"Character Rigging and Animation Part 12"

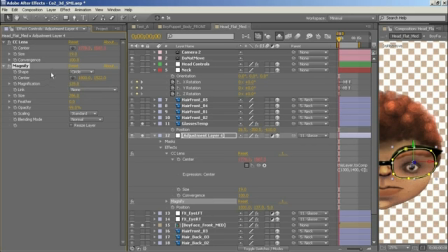[8:16]
And now all we're going to do is we're going to take, I want the center of the magnify exactly the same place as the center of the CC lens.
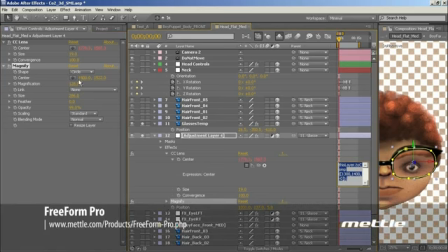[8:25]
So I'm just going to copy that code. And on center, I'm going to Alt click and Control V and paste that code. And there you go. So let's have a look at this guy here. It's just not a lot of room.
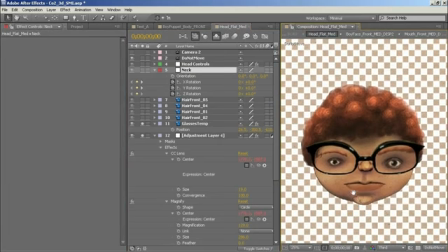[8:41]
That's what happens with these low resolution tutorials. Okay, so let's move its head around. So there you go. We have some nice magnification and some really nice lens distortion.
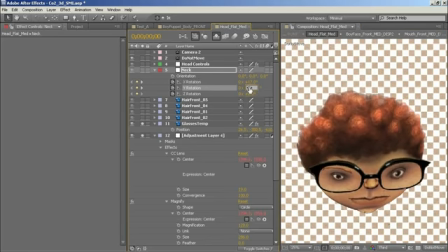[8:53]
It makes those glasses. The other thing you could do is if you really wanted, you can add all sorts of other things.
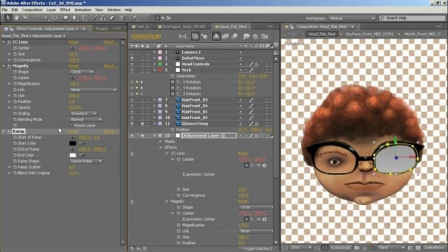[9:00]
We could generate a ramp if we wanted. So let's do a ramp just for fun. And let's make one point there, and we'll make the dark point here. Let's make it radial. You know, you can do all sorts of things with your glasses now.
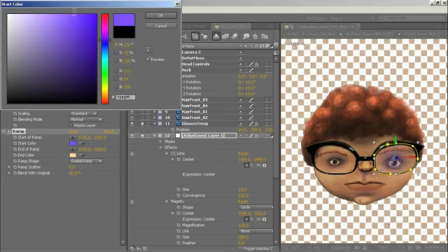[9:14]
Make these kind of bluish purple. Make them really kind of a crazy cool guy. Those sweet lenses. Okay, so we have an orange in the middle in this. It'll be the same, I think it'll be the same problem.
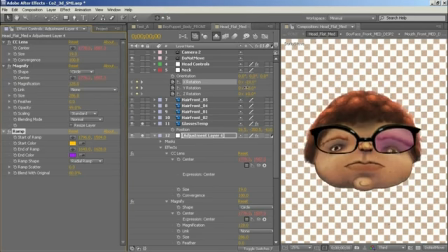[9:27]
Yeah, so you see how we're moving past that orange line? This may be desirable.
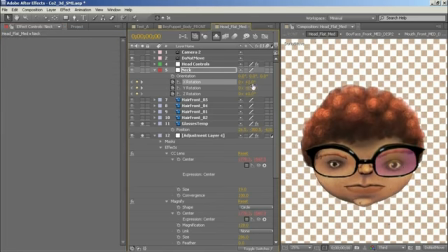[9:31]
Like, let's say you wanted, maybe there was a sun in the scene or whatever, and you wanted it to act almost like a reflection.
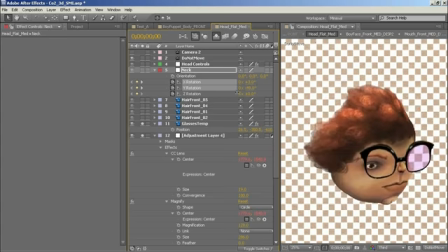[9:36]
That works great. You know, as he's turning his head, he has that orange in there.
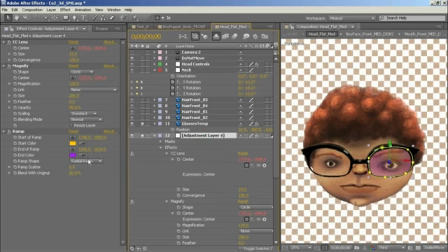[9:40]
Or, let's say for instance, we wanted to do a linear ramp. Okay, this is a blue.
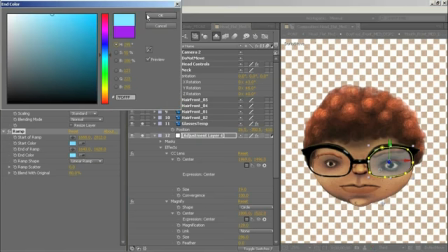[9:46]
This will be a blue for the sky. And then that'll go up here.
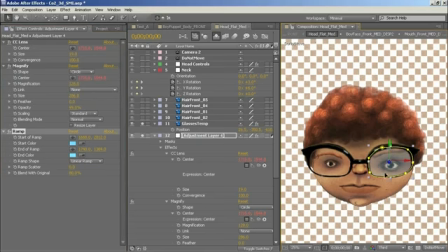[9:51]
And then down here, this color will be a greenish color for the ground.
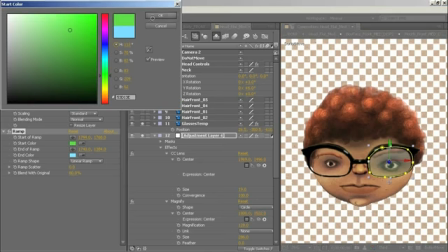[9:56]
Okay, and let's just turn that opacity up. There we go.
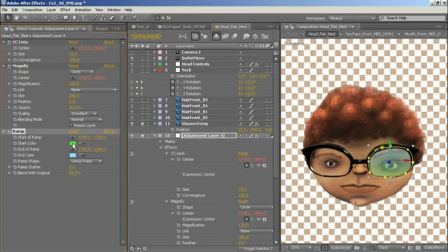[10:01]
So let's say we have something like this, blue sky, green ground. Well, the cool thing about this is if our character is looking around, as he looks up, the sky gets blue.
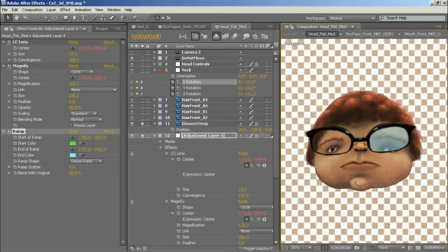[10:13]
As he looks down, the ground is green. I mean, you can really do all sorts of things.
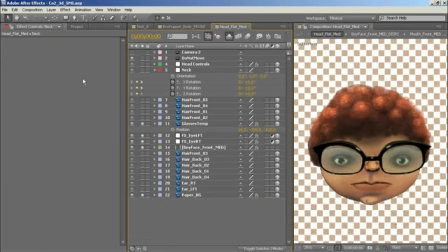[10:17]
It's actually really fun. All right, so the last little sweetening thing I want to look at for this particular character is to round off his iris to give it more of a dimensional effect when it's moving around.
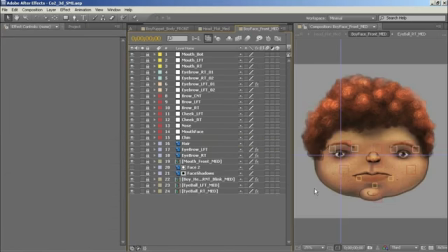[10:29]
So we're going to go into his face, and yeah, look how different it is. He looks way creepier with those little eyes, which can be completely desirable. But for this current project, he has to be a lot more likable. This more reminds me of a Garbage Pail Kid or something, which I personally think is awesome, but I don't think the client loves it as much.
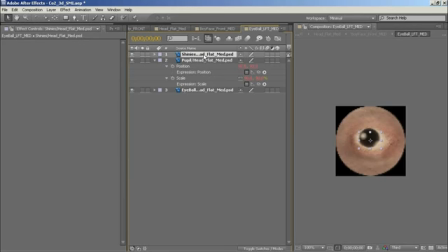[10:49]
In this, I'm going to apply the CC lens to give a really nice round eye effect.
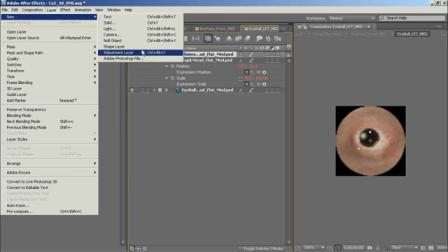[10:54]
So let's go here. This pupil is linked up.
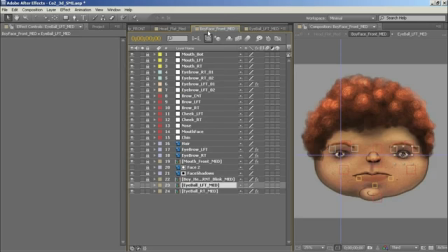[10:59]
It's got some code linked into it with the looking about controls.
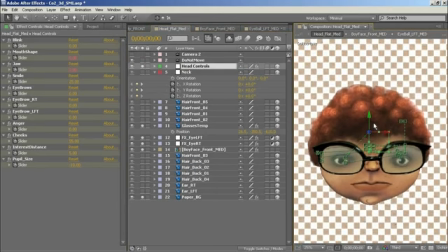[11:05]
So these controls here, and I've already got a whole bunch of animation on them right now, but they actually drive his eyes, where his eyes look. So as you can see, his eyes look around based on where this controller is.
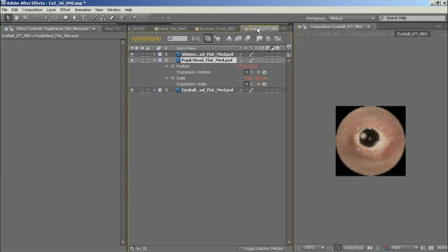[11:17]
So what I want to do is I'm going to add an adjustment layer.
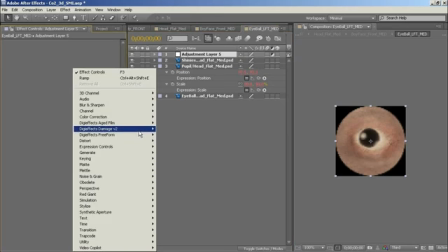[11:24]
Okay, and I'm going to go in and let's grab again distort, and let's get CC lens.
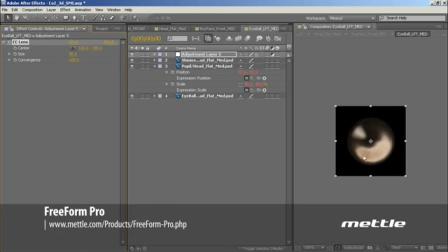[11:33]
Perfect. Now right now when it initially comes in, it's just way too severe, and it really has only to do with the size of the lens.
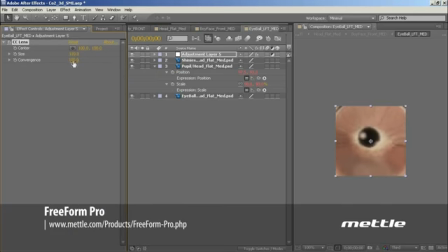[11:39]
If you want to change the severity of the distortion, you just turn down the convergence.
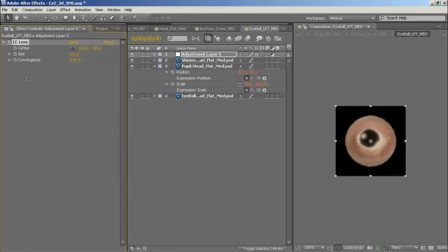[11:44]
And also the convergence dictates what kind of lens it is, whether it's concave or convex. So I think what we want for this is actually we want -100, which will actually make the eyeball smaller, but that's actually okay.
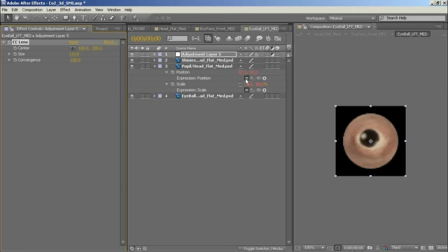[11:58]
And what this does is I'm going to release this eyeball and the pupil, and then I'm going to move it around. As the pupil moves now, you see how it's actually looking like it's moving around on a round surface?
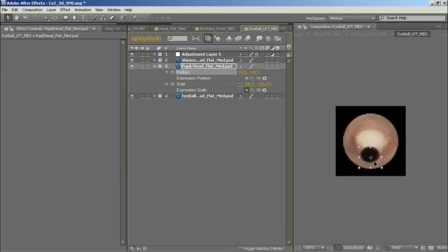[12:13]
This is what I'm looking for. Now, the one thing is, I actually don't get the eye. Will probably, when it gets to the edge of the eyeball, it should probably be a little further up.